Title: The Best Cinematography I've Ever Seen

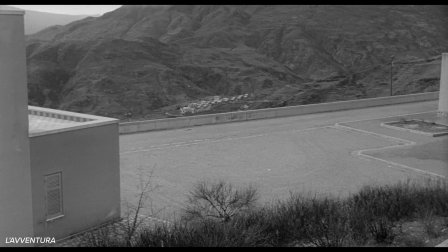(20:37)
Michelangelo Antonioni in La Ventura creates a similar feeling here by doing the same thing,
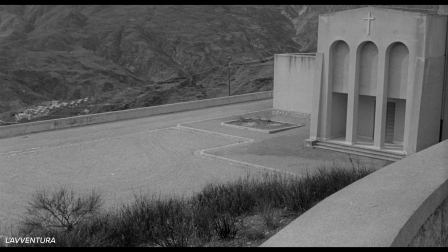(20:42)
basically in reverse, panning into an empty frame long before the subject enters it. I can't tell you exactly what this means or why, but I don't think I need to, and I don't think the artist does either. That's part of the magic of how these images work. It's an intuitive visual poetry. I think why, when, and how a camera moves can carry just as much meaning as the rhythm or rhyme within a poem or song. And sometimes the camera can speak in the tiniest of ways. Cameras rack focus countless times within a film, shifting from one subject to another like we see in this shot from the conversation.
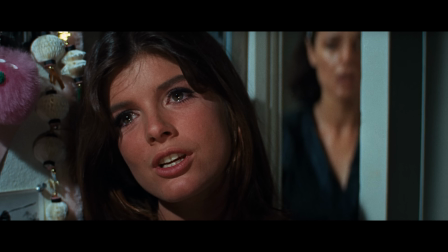(21:21)
Usually here the goal is to be invisible with this shift. Well, what about this moment in The Graduate where there's a shocking revelation for this character?
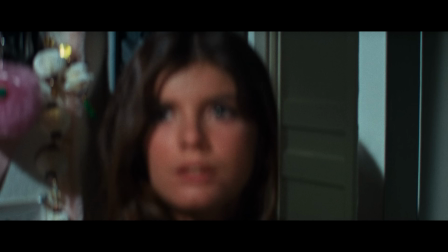(21:29)
Here director Mike Nichols and cinematographer Robert Surtees choose to slow down the shift in focus.
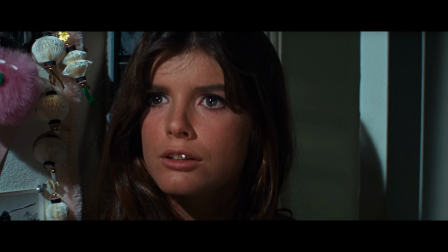(21:35)
It's almost as if we can see the realization of what's happening slowly dawning on the character.
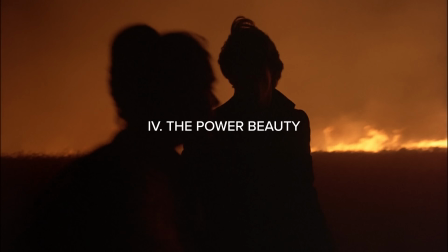(21:43)
Great cinematography is about more than just a beautiful image, and I've talked about some of those other factors.
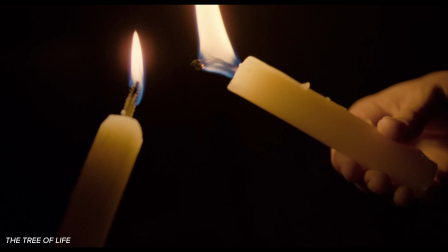(21:50)
But for me, the greatest cinematography is often very beautiful. Beauty alone isn't everything. There are plenty of beautiful films that at the end of the day don't have very much substance, and some of my favorite movies aren't the most beautifully shot films ever made.
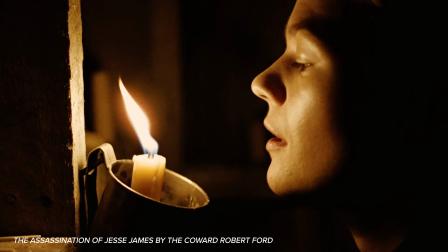(22:05)
But I don't think we should toss aside beauty and cinematography as something that is merely a superficial stylistic addition.
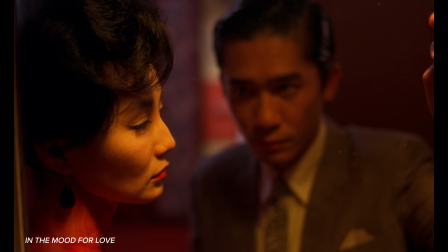(22:13)
It can and does serve a greater purpose within the art of cinema.
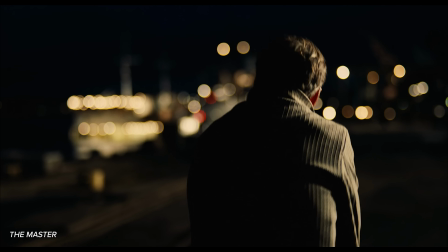(22:19)
I think beauty can touch something very tender in us.
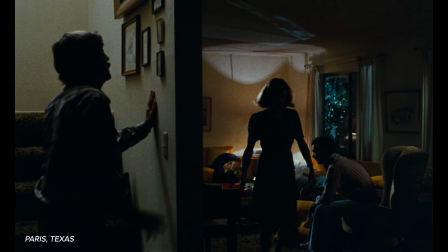(22:24)
It's hard to be cynical when you're looking at something beautiful. When you take in the beauty of a work of art,
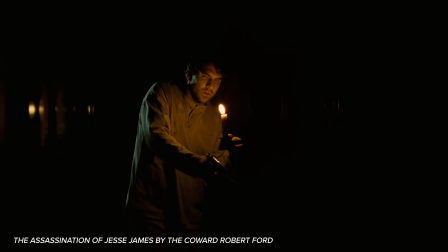(22:30)
you kind of have to open yourself up a little bit to the mysterious, unspoken things that it has to say.
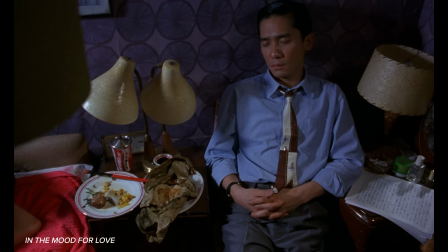(22:37)
Art can use this openness then to invite the viewer into an encounter with more difficult emotions.
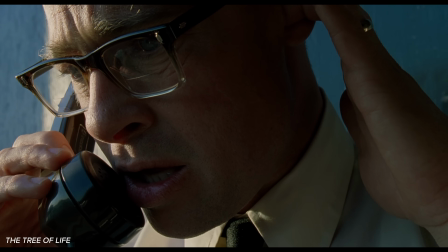(22:45)
Melancholy, fear, loneliness, and grief are all things that we can find within a beautiful image.
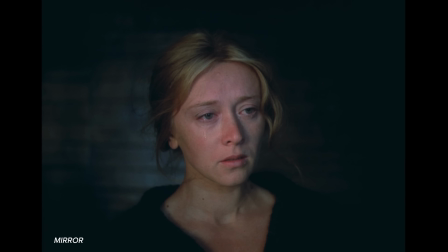(22:54)
Seeing these uncomfortable emotions presented in a beautiful way might shed new light on how we perceive these things within our own life.
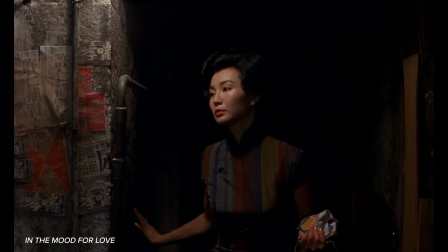(23:02)
It might open us personally to the possibility of holding our own sadness or grief within the beauty of gratitude for life. Cinematography is a bit like architecture, I think. You can design and build a building that does the bare minimum to serve the function that it needs to serve.
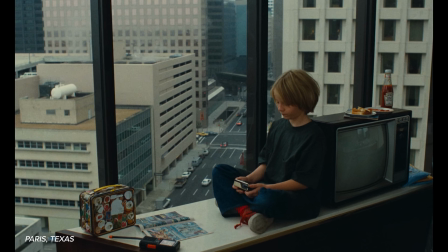(23:21)
But isn't it much more inviting? And doesn't it serve us as humans to create spaces that fulfill their purpose
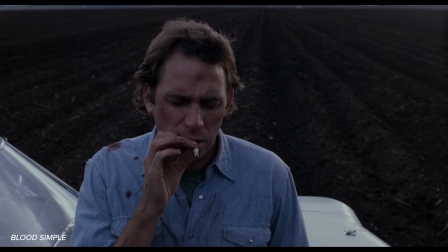(23:29)
and are beautiful and communicate meaning and are pleasant to spend time inside?
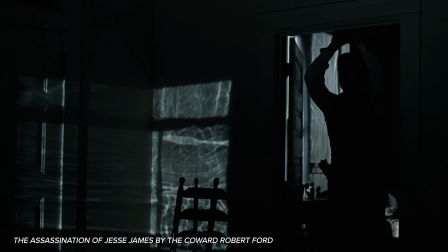(23:34)
A film, I think, is the same way. Why not make dramatically lit images that catch and guide our attention?
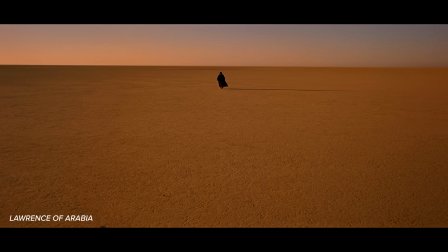(23:42)
Why not use compositions that command the attention of our eye and cause us to look closer?
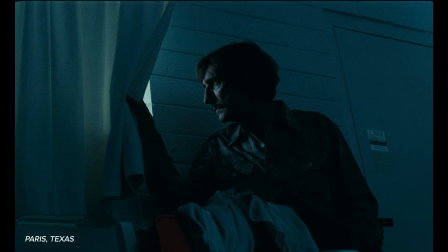(23:49)
Cinematography can create mystery and emotion. It can reveal the world to us in a new way.
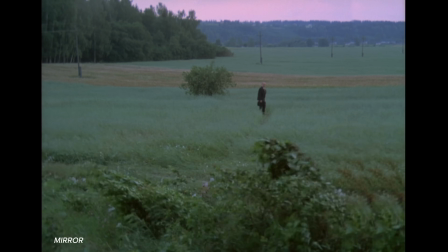(23:55)
Sometimes the mystery of the image is inseparable from the poetry of the story itself. I feel this way watching movies like Tarkovsky's Mirror, shot by Gregory Rurberg.
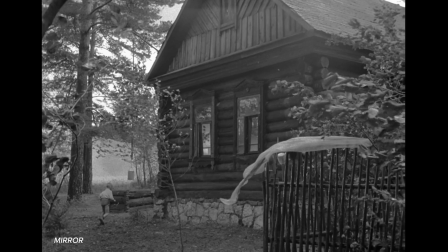(24:06)
For me, the ethereal quality of these images visually cannot be untangled from what they mean and make me feel.
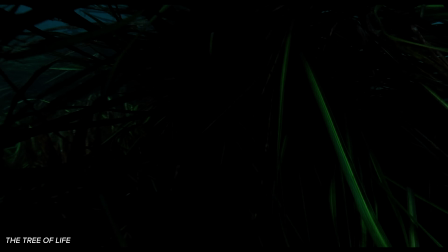(24:14)
When you see the beauty of a well-shot film, it's not just the beauty of the film, but a reflection of the beauty of our own world.
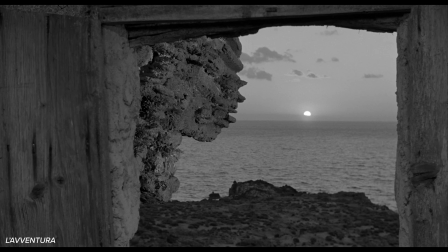(24:22)
I will always remember the chills I got when it first cuts to the desert in Lawrence of Arabia.
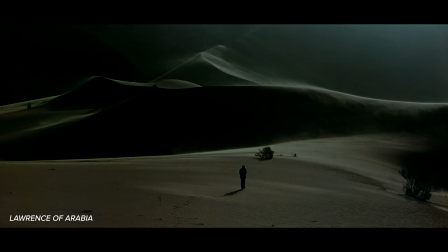(24:29)
But am I getting chills here because of the beauty of the cinematography or because of the beauty of the desert itself?
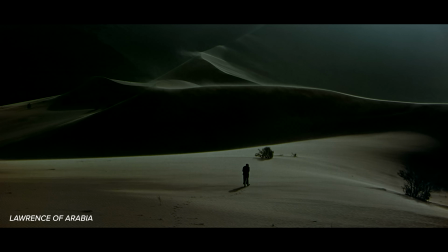(24:35)
Up on a massive cinema screen, the desert seems to almost swallow you.